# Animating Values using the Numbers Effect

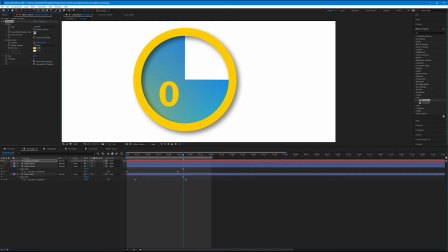255s
It starts at zero. If I click this and drag to the right, it will show the number that's typed up here in our parameter. This is absolutely awesome because I could animate 0 through 5 million if I wanted to over the course of time.
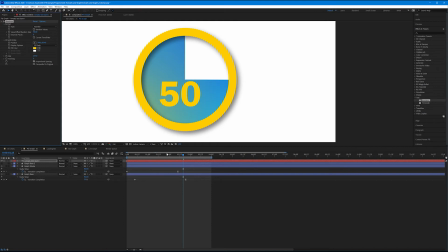275s
So let's come down to our timeline panel and take our playhead to 0.
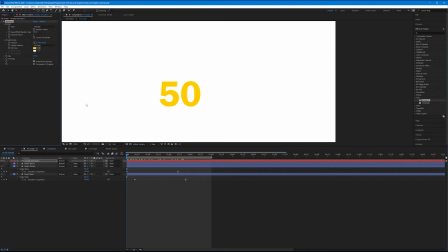280s
I want the value offset to keyframe at the start, starting at 0. I'm going to hit U on the keyboard to bring up the keyframes on my text layer.
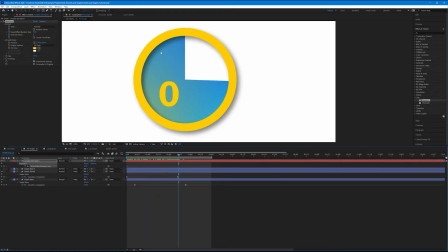293s
I'm going to drag the playhead to where the base stops animating, which is right here. I'm going to change my value offset parameter now to 75. And the reason why we turned our decimal places to zero is because if I start to drag this up,
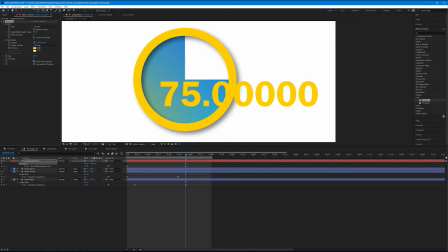312s
if decimals were important, and sometimes in statistics they are, then you'd want your decimal places. Normally it's two decimal places for most regular values. But since I just want solid numbers, I had this at zero. So that's what the decimal places look like and do.
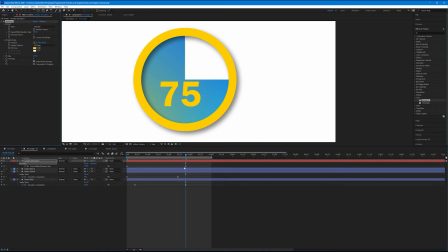329s
So now that we have our keyframes from 0 to 75 over the course of this 2.5 seconds, it will now animate from 0 to 75 over the course of time.
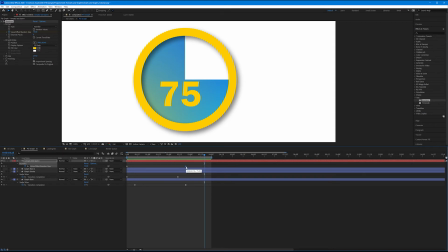345s
Now let's simulate the ease as well. So I'm going to select the last keyframe from my value offset and hit F9 on the keyboard, come into our graph editor, and increase the influence to around 65%.
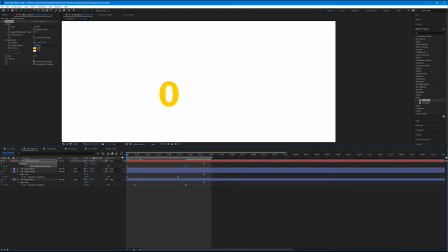359s
Let's watch this.
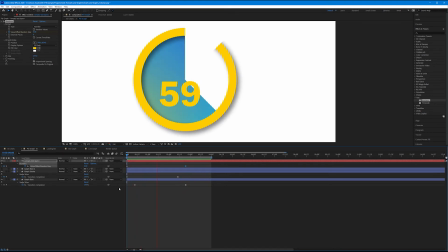363s
So now it kind of slowly ticks up as the pie graph slowly stops. Now this looks nice. I want to continue with the design though. I'm going to increase the size a bit more. I'm going to bring it over to the side and down. Maybe a little less.
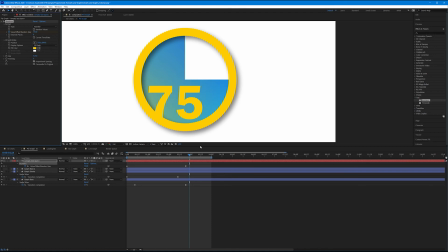383s
The goal here is to kind of make it feel a bit more integrated. Something kind of like that, where it looks like and feels a part of the graph itself. But wouldn't it be cool if this were track matted and bound by our graph base clock wiping on?
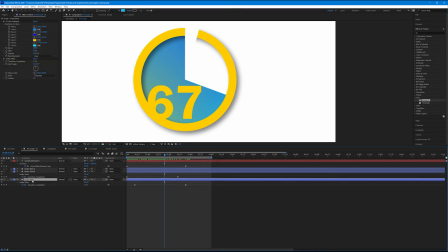401s
Yeah, it would. And it's as easy as duplicating our graph base and using it as a track mat for our empty text layer. So let's select graph base and hit Control or Command D on the keyboard to duplicate it. And let's drag that layer above the empty text layer.
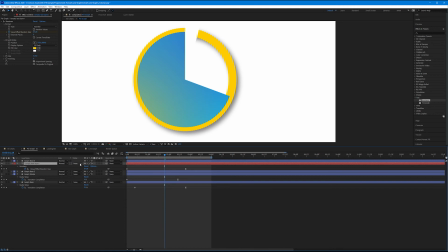417s
On our empty text layer now, come over to the track mat pulldown and change it from none to alpha mat graph base 3. Wonderful.
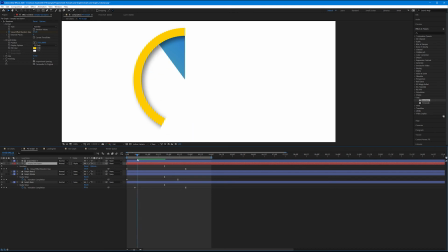428s
Now, as it radial wipes on, the text will appear as well.
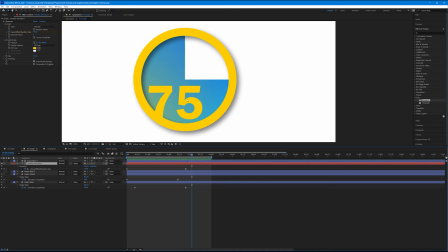442s
That's a very cool way of integrating the text into the graph itself. We can go a step further. We could animate the position for our numbers effect. So if I like it ending up right about here, I could keyframe this at the end of the animation.
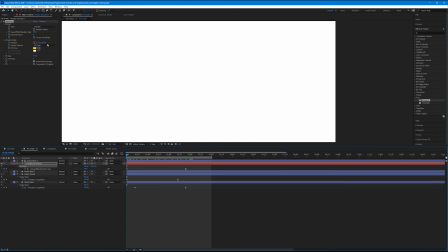462s
And then at the start, I could have this start from lower.
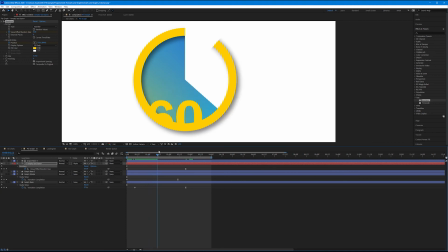467s
So now when I play this, it not only clock wipes in, but it also comes up.
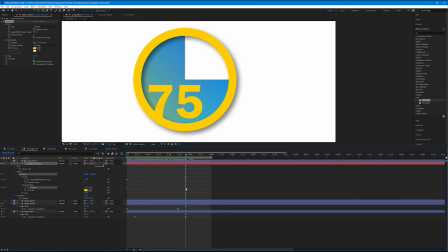474s
I'm going to hit U on the keyboard to bring up that extra set of keyframes, and I'm going to add some ease to this one as well. And perhaps have it end on its position a little bit earlier. Let's watch this.
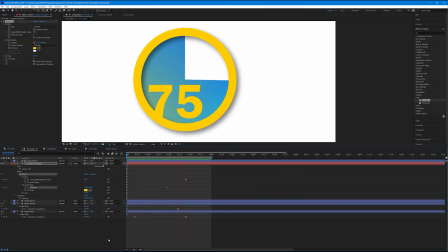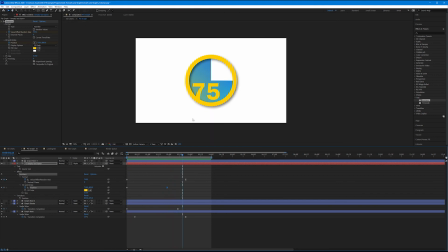496s
It's nice. It's fluid, and it looks well integrated.